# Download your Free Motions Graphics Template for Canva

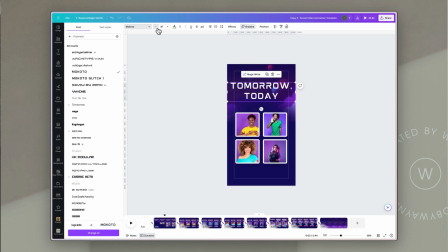And then I'm going to change the line spacing so that it looks good and it makes sense that we can read everything.
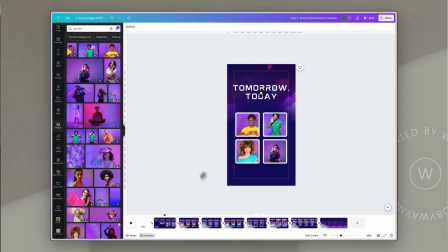Now, once I've done that, I know exactly what I want to use for the rest of these slides, but that all has to be reformatted. And this is where one of the coolest tools that Canva has available can be used. When I click on this text box, I can go to the top here and use this little tool that looks like a paint roller.
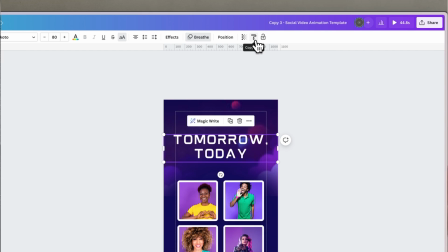It's called Copy Style. And what it does is it essentially picks up the style from that element, and you can then paste it to another element in the document.
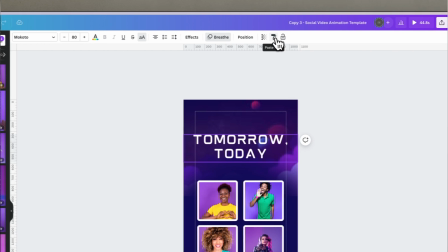So I'm going to click this to pick up the style from that text box, and you'll see that the little roller goes dark, so you know that it has something attached to it.
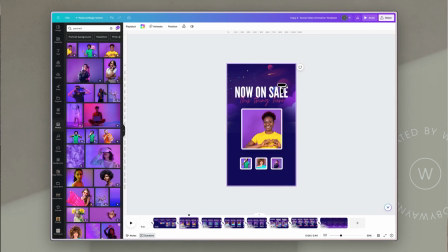Now I can go here and I can click on that text box and paste the style. Then I'm going to click on it again and click Copy Style. I'm going to copy from that one and paste on the subsequent slide and do the same process until they are all formatted.
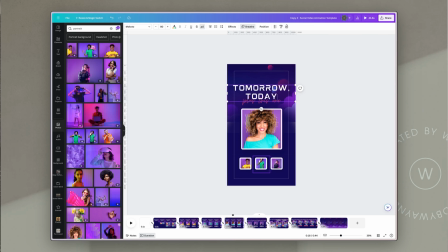And then of course I'm going to just copy and paste the correct title into that text box now that the font has been formatted. Where the script font is on each of these slides, I could put in the name of the person or some kind of highlight or feature that I want to call out.
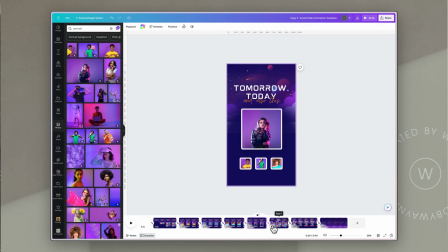And I'm going to leave them as they are because they kind of fit with the color scheme, and so that works okay. For this slide, I'm going to put in the date rather than while stocks last, and I'm going to resize that so that it's a bit larger. And it's in front of the top of that image to add a little depth. And then on the last slide,
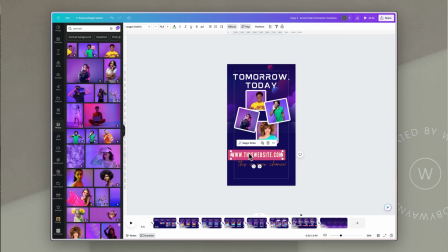I am going to just enlarge the website one so that it adds a bit more impact and move that up a little bit. So there we have it. Those are all our elements now in play. And if we play through, we can see that this animates just as it does in the original template, but has a completely different look and feel. If you ever get stuck when you're reformatting these things and you need a bit more space, I do suggest using a working document like I did so that you've got a little bit more space to play with, and also you can test things out before you can copy and paste them into your final document. It just helps have a bit more screen real estate that you can use to test things out and experiment.
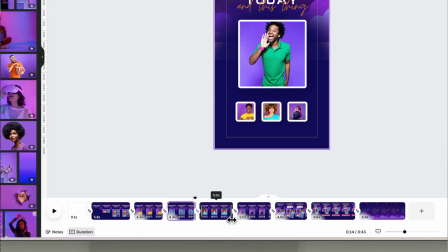Now the last thing I want to do is to just make sure that the timings are all right on these slides and that they all work the way that I wanted them to work originally.
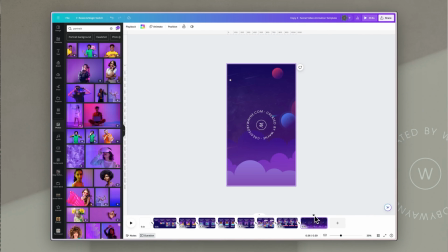And you can just fine-tune this so that everybody has enough time to read what's on the slides, but that you don't take up too much time. Now, sometimes with match and move animations, it gets a little complicated because suddenly you'll see that your match and move doesn't work from one slide to the next. And that's usually something simple like accidentally changing the size of something or the proportion of something. And Canva then doesn't recognize it as the exact same element from one slide to the next, so it doesn't put those smooth animations in between.
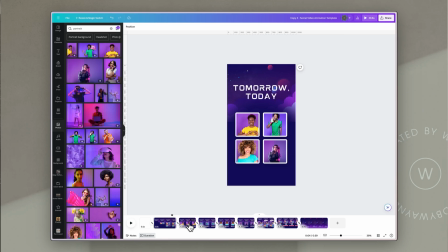And there are a couple of things that you can do to make it really easy to keep on top of that. If you ever get stuck where an animation no longer works for you, so for example, if the animation between these two slides no longer showed that the number 1 slide was actually working,
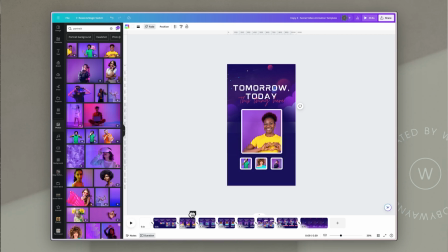it's probably because I accidentally maybe changed the shape of the group so it's now longer rather than square. Now you'll see it just has a subtle fade rather than a movement. That looks pretty good, but you want that movement in there. All you need to do then is just delete that if it's getting complicated, go back to your first slide where you put them in,
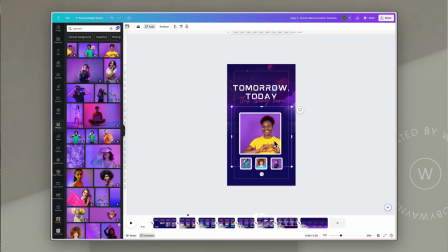copy and paste the element again, and then just resize it. And of course you can use guides to help you with that. And then you'll see, because you copy and pasted it from that original slide, it's now the same element, and so the animation will be back in place. So don't be afraid to go back to the beginning or go back to a previous slide, copy and paste those elements to make sure that they're the exact same element you're using on each of the subsequent slides. Sometimes it can be a bit fiddly, but it's worth doing rather than spending hours getting frustrated about why things are not working.
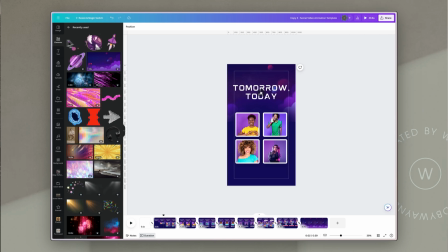The last thing I want to do for this little showcase is I want to add a bit of personality, just as you will want to do for your brand.
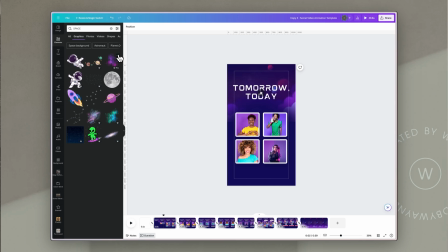So I'm going to go to Elements, and I have already searched in these elements for space, and I'm going to click on here, and it's just given me a few elements that I can bring in.